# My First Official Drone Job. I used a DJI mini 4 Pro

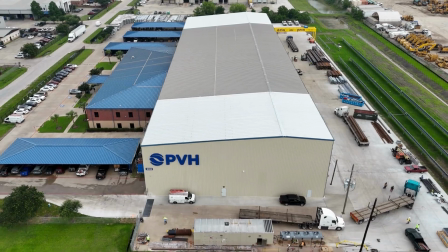0:00 Okay, here we are at my first drone job at PVH.
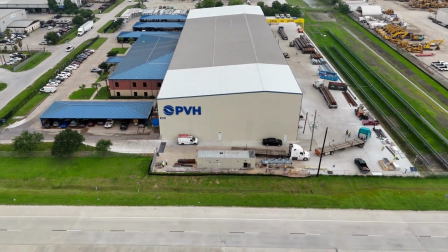0:06 That's PV hardware. They manufacture solar panels.
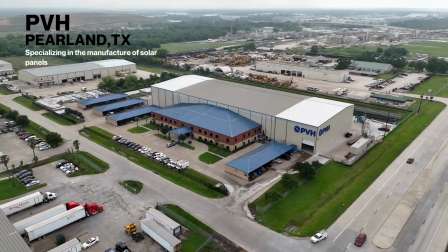0:12 And I received a call from them just a few weeks after getting my drone license.
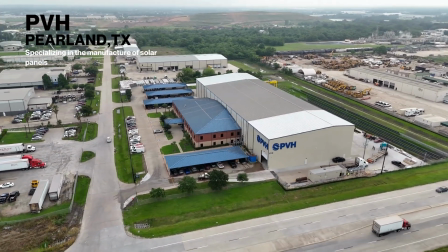0:18 They looked up photographers on Google. They came across me.
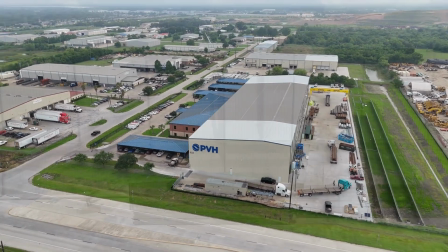0:23 They gave me a call, and they asked, can you drone? and I was delighted to inform them that I am licensed and I can drone.
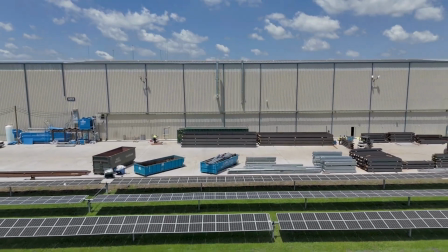0:33 So I
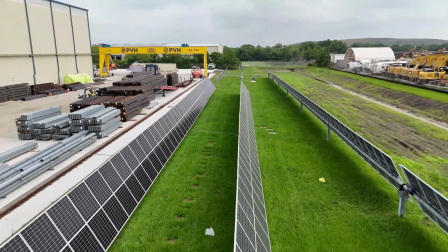0:36 assessed what they needed and offered them or proposed to them that they purchase a package.
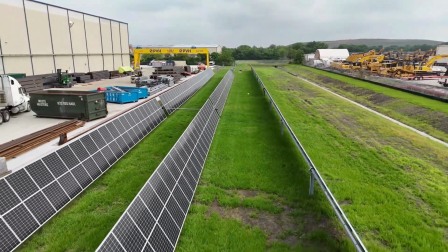0:43 The package was to include drone footage, still photography,
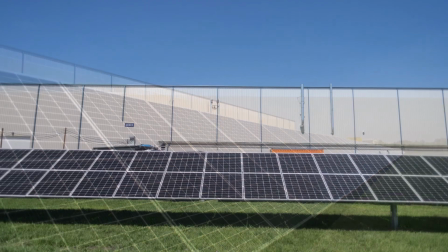0:51 and handheld videography, sort of b-roll kind of details.
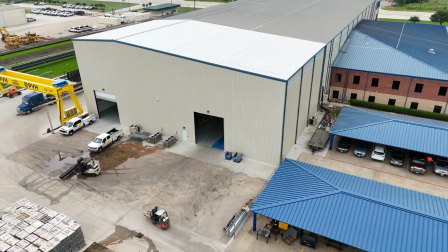0:56 When I arrived at the job I sort of treated it like telling a story,
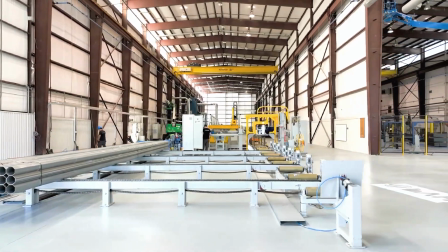1:01 like we're entering the facility, this is what the inside of the facility looks like at a wide angle,
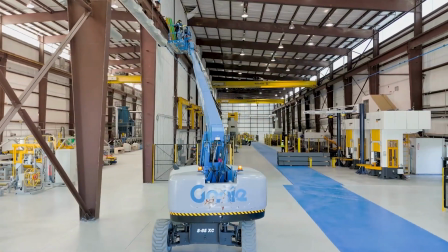1:10 and then I did a few laps and the first lap was
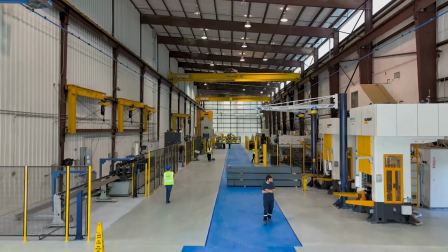1:16 just droning around the facility kind of aerial kind
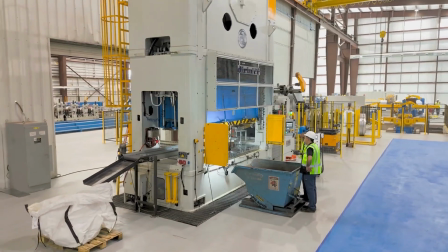1:23 of high up the second lap was a little more detailed let me kind of orbit
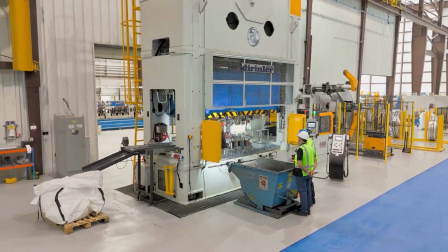1:31 or go halfway around some of these machines and let
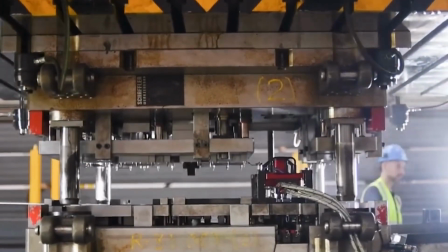1:37 me stop and do some handheld video little b-roll get some details and
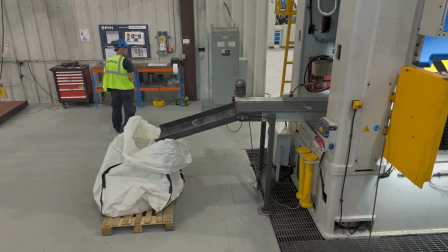1:44 I did probably spend a lot of time on things that looked very expensive and
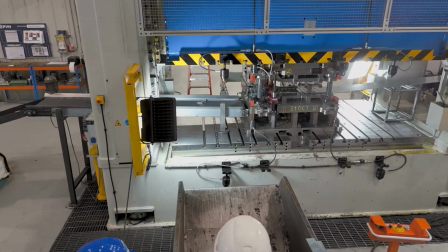1:51 that were in production that were in use and that had moving parts and that I could get something dynamic with
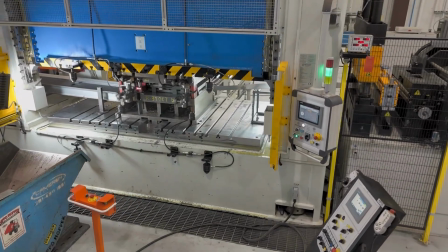1:59 but the whole facility was brand new and beautiful and so clean and perfect and there was tons of people working,
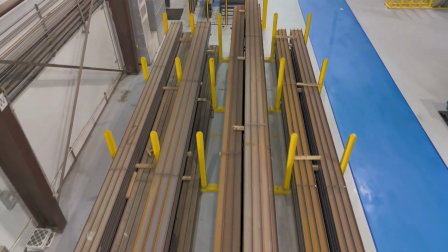2:08 there was some product to show, so I just took my time.
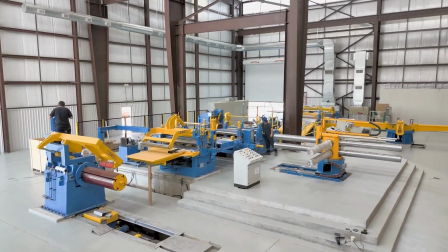2:14 I might have spent like three hours there, just flying around for the most part.
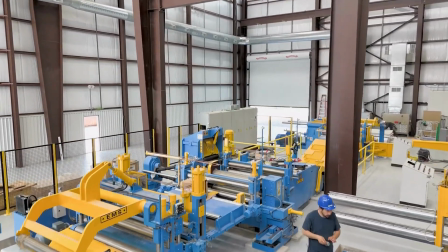2:20 It was a lot of fun, and again, just trying to tell a story.
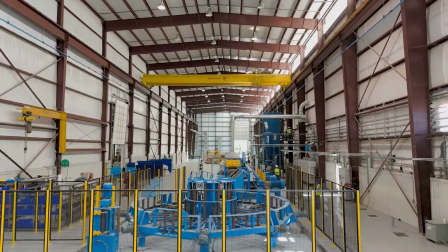2:27 On this shot, you can see me. I'm on the right. See me there with the hard hat?
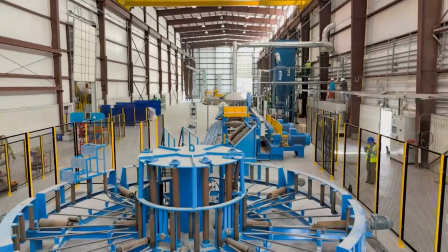2:33 There I am, my little drone and there was a man with a dog which was awesome
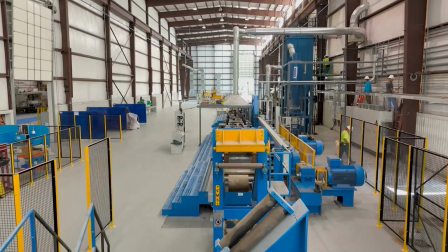2:38 I was rather busy to play with the puppy but
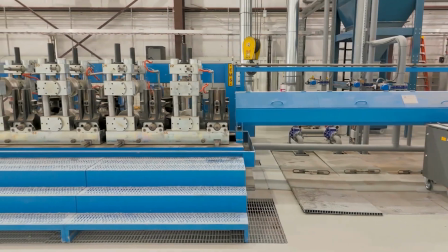2:44 I just looked at it like a photography assignment even though it was my first drone
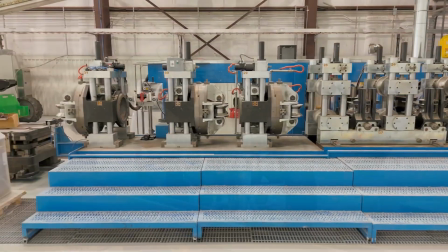2:49 assignment just kind of try to compose things up this is handheld
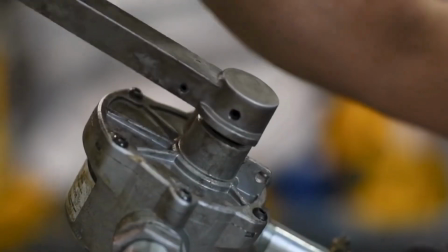2:54 still photos b-roll
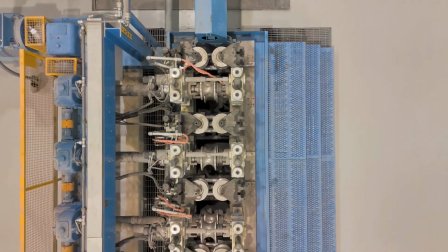2:56 got plenty of that stuff for them you know you just want to be thorough and although they did provide me a shot list.
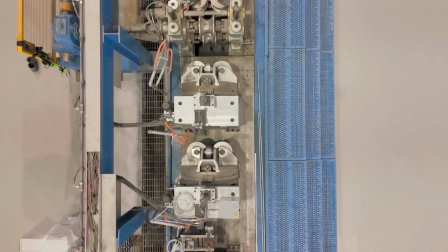3:04 It was very short.
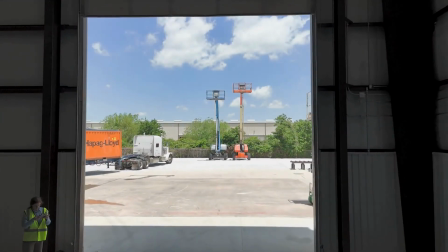3:06 Here I am exiting the facility to get more outdoor exterior stuff.
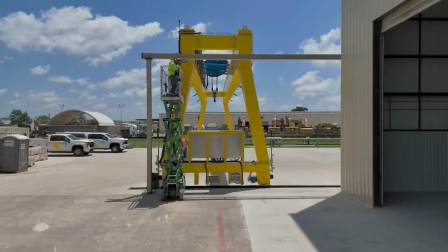3:15 They had some very impressive cranes and machinery.